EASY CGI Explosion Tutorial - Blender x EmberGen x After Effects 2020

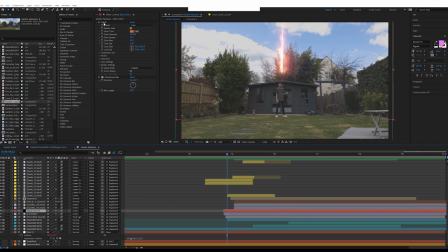498s
Would highly recommend going and downloading it to your After Effects package if you haven't done so already. As I say, it's free and you could do a lot with it, so why not? And it's got a very small install size as well, so there's literally no reason why you shouldn't have it installed. All that I did
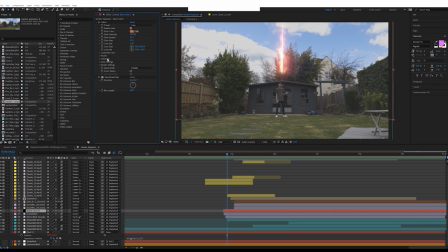515s
was put an A to B point on the core and made it go from above and down to my feet. And I changed the core size so that the start or the front side of it was bigger than the end side to give it that element of momentum. If I change the size here just to kind of one, that's what it would be without that.
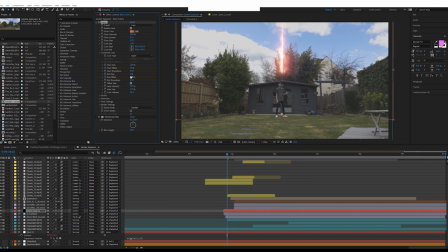535s
But if we have the end on 200% and, well, sorry, the start on 200% and the end on 0%, you get that nice illusion of power is coming down. There's a bit of a directional blur as well to give it that motion blur look. Strikes down.
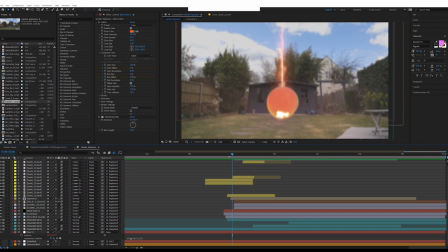549s
Now, the VDB file for this explosion has this weird blob at the start, which I wasn't a big fan of, but it's free, so I'm not going to complain. And luckily, it only lasts for literally one or two frames, which in the grand scheme of things, you're not going to notice in motion.
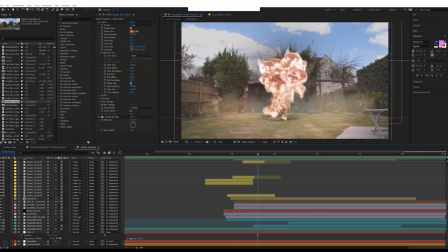564s
Now, let's just skip ahead here and we'll break down layer by layer what's happening and what are the elements I added in to create this effect. So we've got our main explosion there, with an extra glow applied to it just to stand out and match the levels of the camera.
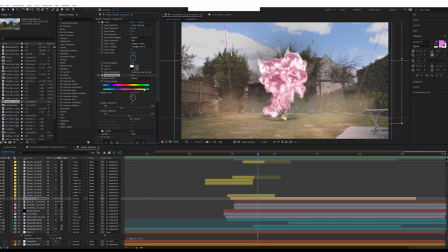580s
A hue saturation. I was playing around with it being maybe more of a purple color like that, which in the second video that you're going to see has a more purple effect. But I thought for this one, the orange just kind of worked nice. It matches the rest of the scene in terms of color tone.
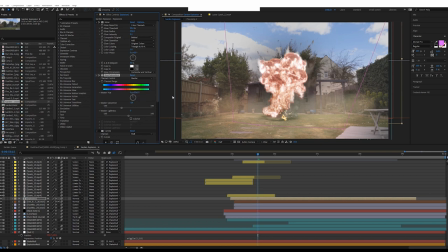597s
The purple doesn't really match there. So just tinted it a little bit more to the red side. I did have curves on it as well, but it was too bright. It needed to match with the exposure levels of the scene. So there we go. We left it at that. And that's pretty much it. And that's just parented to the explosion.
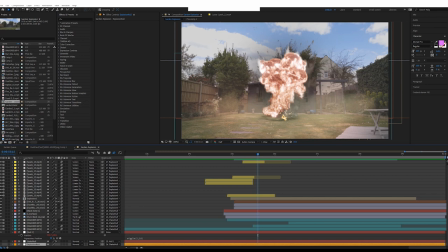616s
So I created another null to parent all the explosion elements to, which is then parented to a shake null.
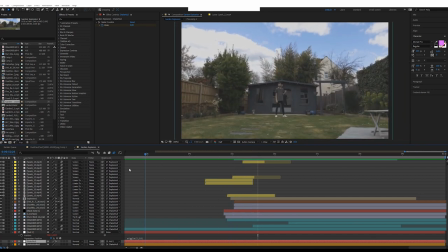623s
Now the shake null, as you see, when the explosion hits, this smooth shaky can we've got here, well, that's not enough for when an explosion hits.
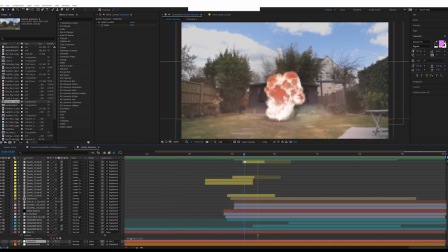631s
We need it to be quite violent when it hits. So all that we've got on the shake null is essentially just another null with a parameter applied to it, which is a slider. And what the slider allows you to do is, whereas on the normal wiggle expression, you've got the two values, they're fixed, you can't change them.
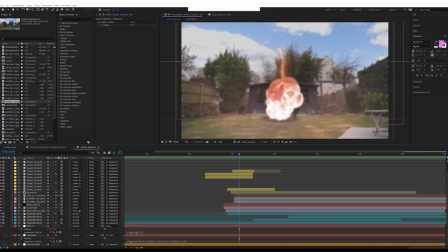649s
All we did was parent the first value using the pick whip tool to this slider control, which allows us to manually adjust that value whenever we want by keyframing it. So this slider, obviously when the explosion hits, whacks the value up to 25 before bringing it back down to zero.
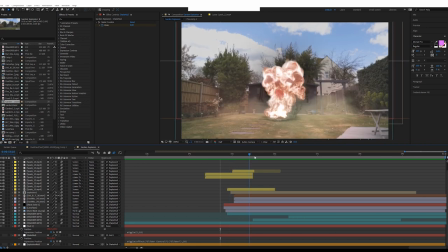668s
So we get that extreme increase of shake as that explosion hits right there and then back down to zero. So that's how the parenting works. I'm not 100% happy with this. This literally took a couple of hours, but going forwards into the dark following two, obviously there'll be more time spent on perfecting it and the whole situation will just make more sense.
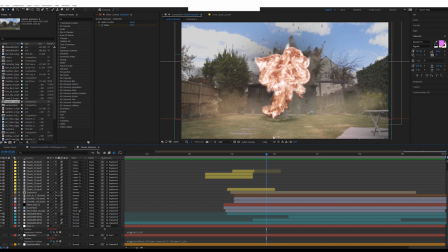687s
I didn't even know what effect I would do when I was standing in my garden, how it would all look. So this was a good way to test it out. I need to find a way to blend the dirt into the fire a bit better because it kind of looks like it's just sitting behind it. In this freeze frame, in motion, it kind of works, but anyway, what's happening here?
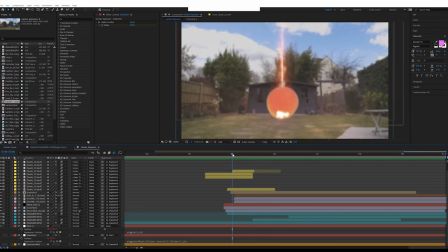706s
So first thing you'll notice is, the explosion's there. We've spoken about that.
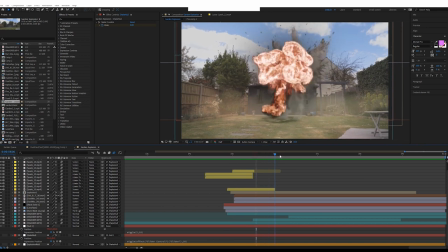712s
That's all done and ready. Nothing else needs to happen there. This dirt blast, if we take the explosion off, this dirt blast is from Action VFX, which is a pack that I bought. Really, really great. It's worth buying a couple of these if you're doing any sort of action orientated visual effects.
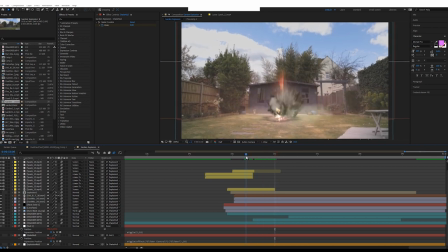729s
They're just great for any sort of explosions or kicks up of dust or anything like that.
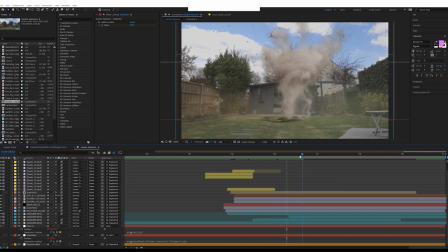734s
They're really great to have. You also get these little chunks of ground landing as well, which just add to the whole illusion that is interacting with the world.